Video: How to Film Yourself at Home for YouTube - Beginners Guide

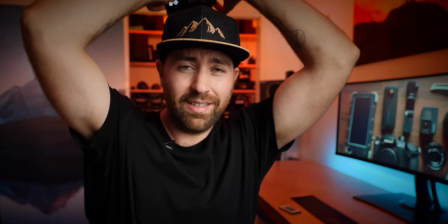745s
So let's see, there's pink, there's red, we got some yellow, green.
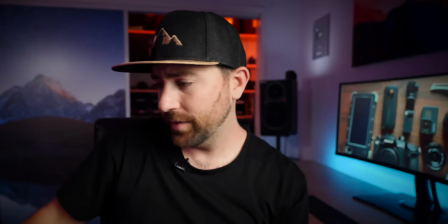752s
So you can really just play around and create whatever color you want. And something like this, you can literally just throw it on the floor and it illuminates the entire background.
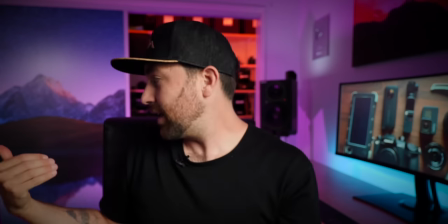760s
And as long as you have that separation of the foreground and the background, you can create different color effects using this.
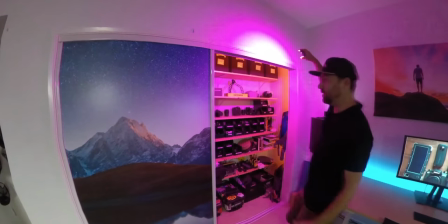767s
So for me, I have my background being a big picture.
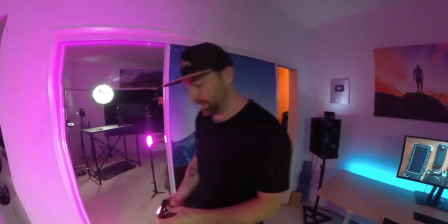771s
It was on a mirror. I don't know why I'm still using this color. And you're probably wondering why I just stuck white up here.
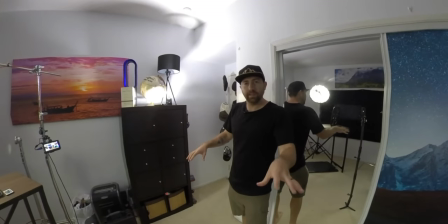778s
I'm bringing up the general ambience of the room. So if I didn't have this on, when I'm sitting over here at my desk, it's actually a little bit too dark in the background.
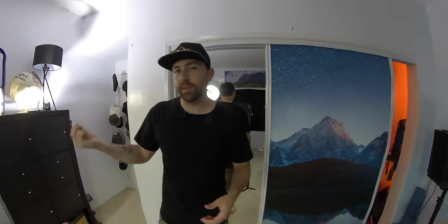786s
So I personally like bringing up the ambience a tad. So something else to think about is playing with those levels of ambience in the background.
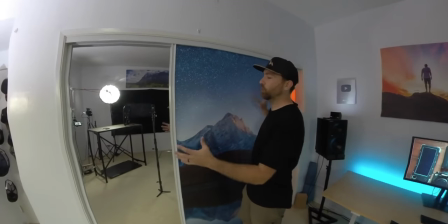792s
So let's talk about my backdrop. I had two mirrors here originally.
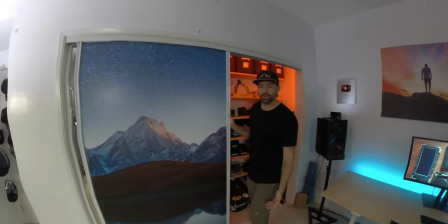798s
I got this picture. I just got it off Amazon and it fits my brand.
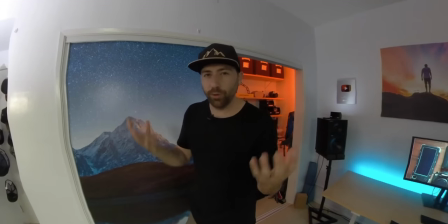804s
So you gotta think about when you're creating your YouTube studio, what's going to fit your brand.
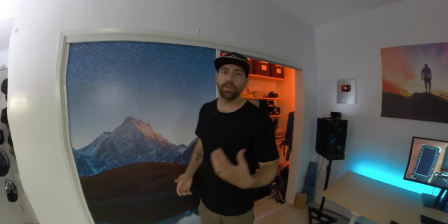809s
So for me, outdoors, mountains, I do a lot of climbing films. If you haven't seen my most recent climbing film, I highly suggest you go check that out.
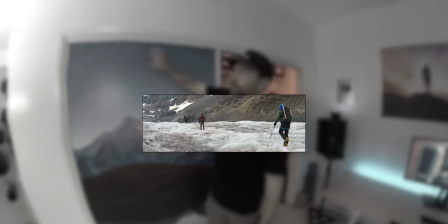816s
That fits my brand. I do a lot of climbing. So I got this, it's just a sticker and you can put these on walls.
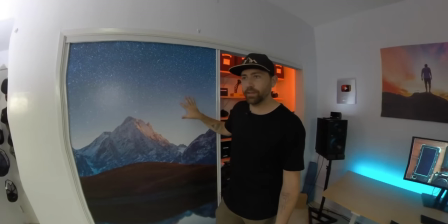821s
You can put these on mirrors, anything. That's how I created this image. It gives some nice depth to the background.
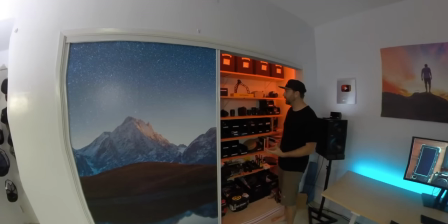826s
And then my closet, which is where I house all my gear, this is essentially all of my gear.
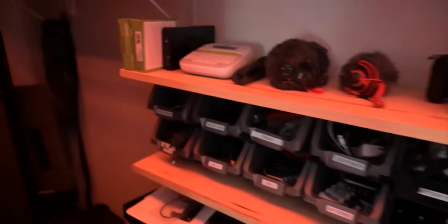832s
It makes it organized so I can just grab things that I need. Bunch of other stuff. One of the most important things is a label maker.
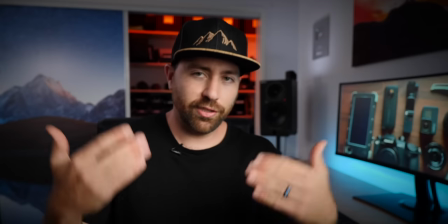838s
I do use this all the time. But instead of having just like a blank background, I decided to put my gear back there.
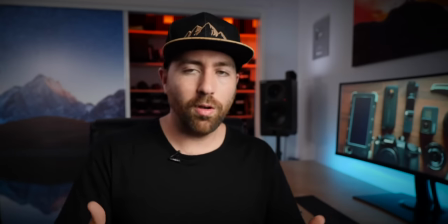844s
The idea is to create some depth. So instead of just flat walls, I'm trying to create more depth in my space.
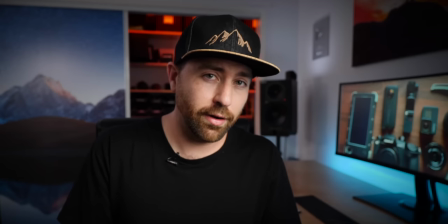850s
So it feels like there's more going on. obviously you don't wanna have it too cluttered, but having some depth, so you see this a lot of times, people will put gear and stuff in the background.
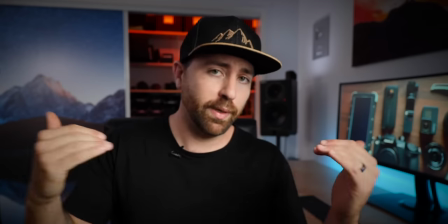858s
You just need to find out what works best for your space. For me, I had this closet, so I built out shelves and I put all my gear on it, but you might need to add something into your room,
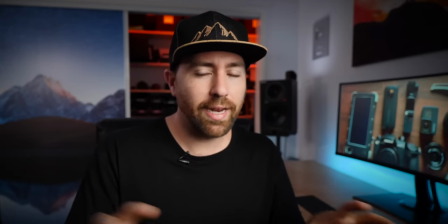867s
like you might need to add some shelving units so that you can add some depth moving upwards, because you gotta think about it. You don't want just things on the ground around you, you wanna build up as well. You wanna be able to build out your whole space so it feels like you're in this environment, so that you're hanging out in my space. This is like my creator lab and that's kind of how you wanna feel. What does your space look like? And if you look at someone like Casey Neistat, he had that space in New York and that was like a mad scientist for creators. And so like you really got into his space and you had all this texture and all this depth. That was his brand. So what is on brand for you? What is going to be in the background that fits the content that you're creating?
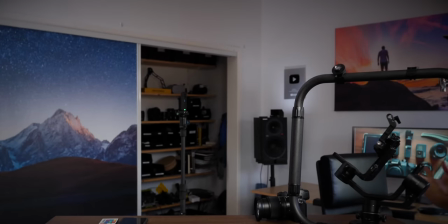907s
All right, let's move on to set number two. and this is my more daylight looking set.
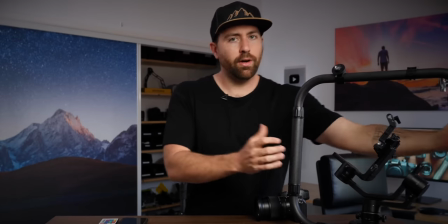912s
This is where I'm able to have a table in front of me and work with different products. I was just shooting a review about this whole gimbal ring.
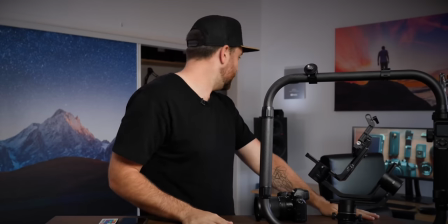920s
My wife decided to print something while I'm shooting, but I was just doing a review on this.
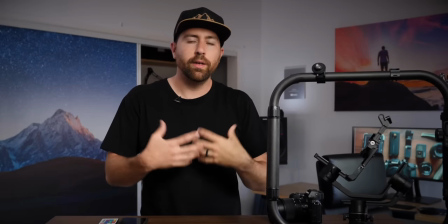924s
So this is a good space where I can have things laid out in front of me and be able to work with a camera that's a little bit further.
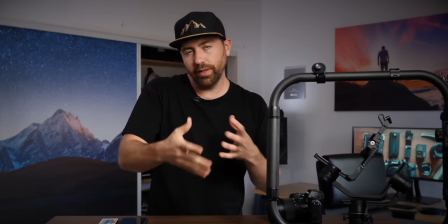930s
So this is not an arm's reach away. I'm using a 35 millimeter lens equivalent because I'm on GH5, so it's a 17.5, but I have distance.
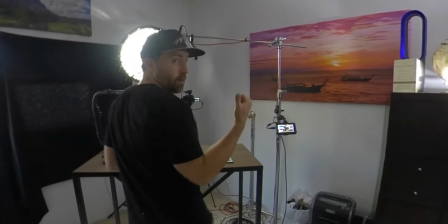939s
I can't really see the screen over here. So what I have is a monitor.
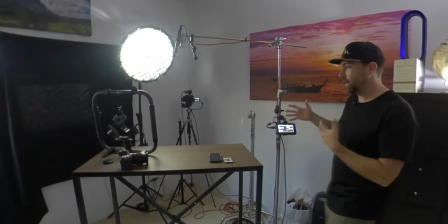944s
My Atomos Shinobi is great for seeing what's going on over there. So I add a monitor so that I don't have to be next to the camera to see focus, exposure, all of that.
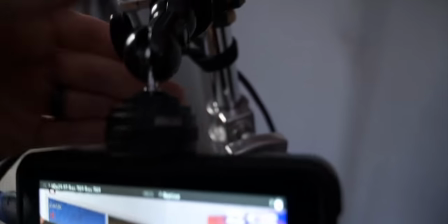953s
This is a quick release that Zhiyun makes. Zhiyun, however you wanna say it. And I put these on all of my mounting points.
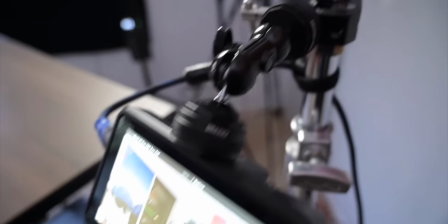960s
So I could just pop these on and off. They're metal and they're super easy to attach things like monitors clamps anything they're essentially made for tripods on the bottom of gimbals and that's what i think they were originally intended for but i found that these little clamps are useful all over the studio so anytime you need to mount something and you
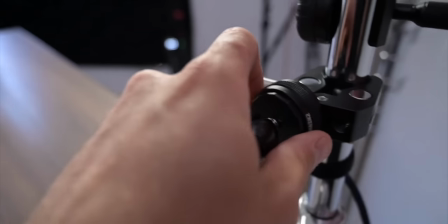980s
don't want to have to screw it all the time you add one of these mounting points it just pops on and off now the way that i've set up audio in this room is that i have a microphone above me now i do this Just for both of my sets, I only have one of these microphones.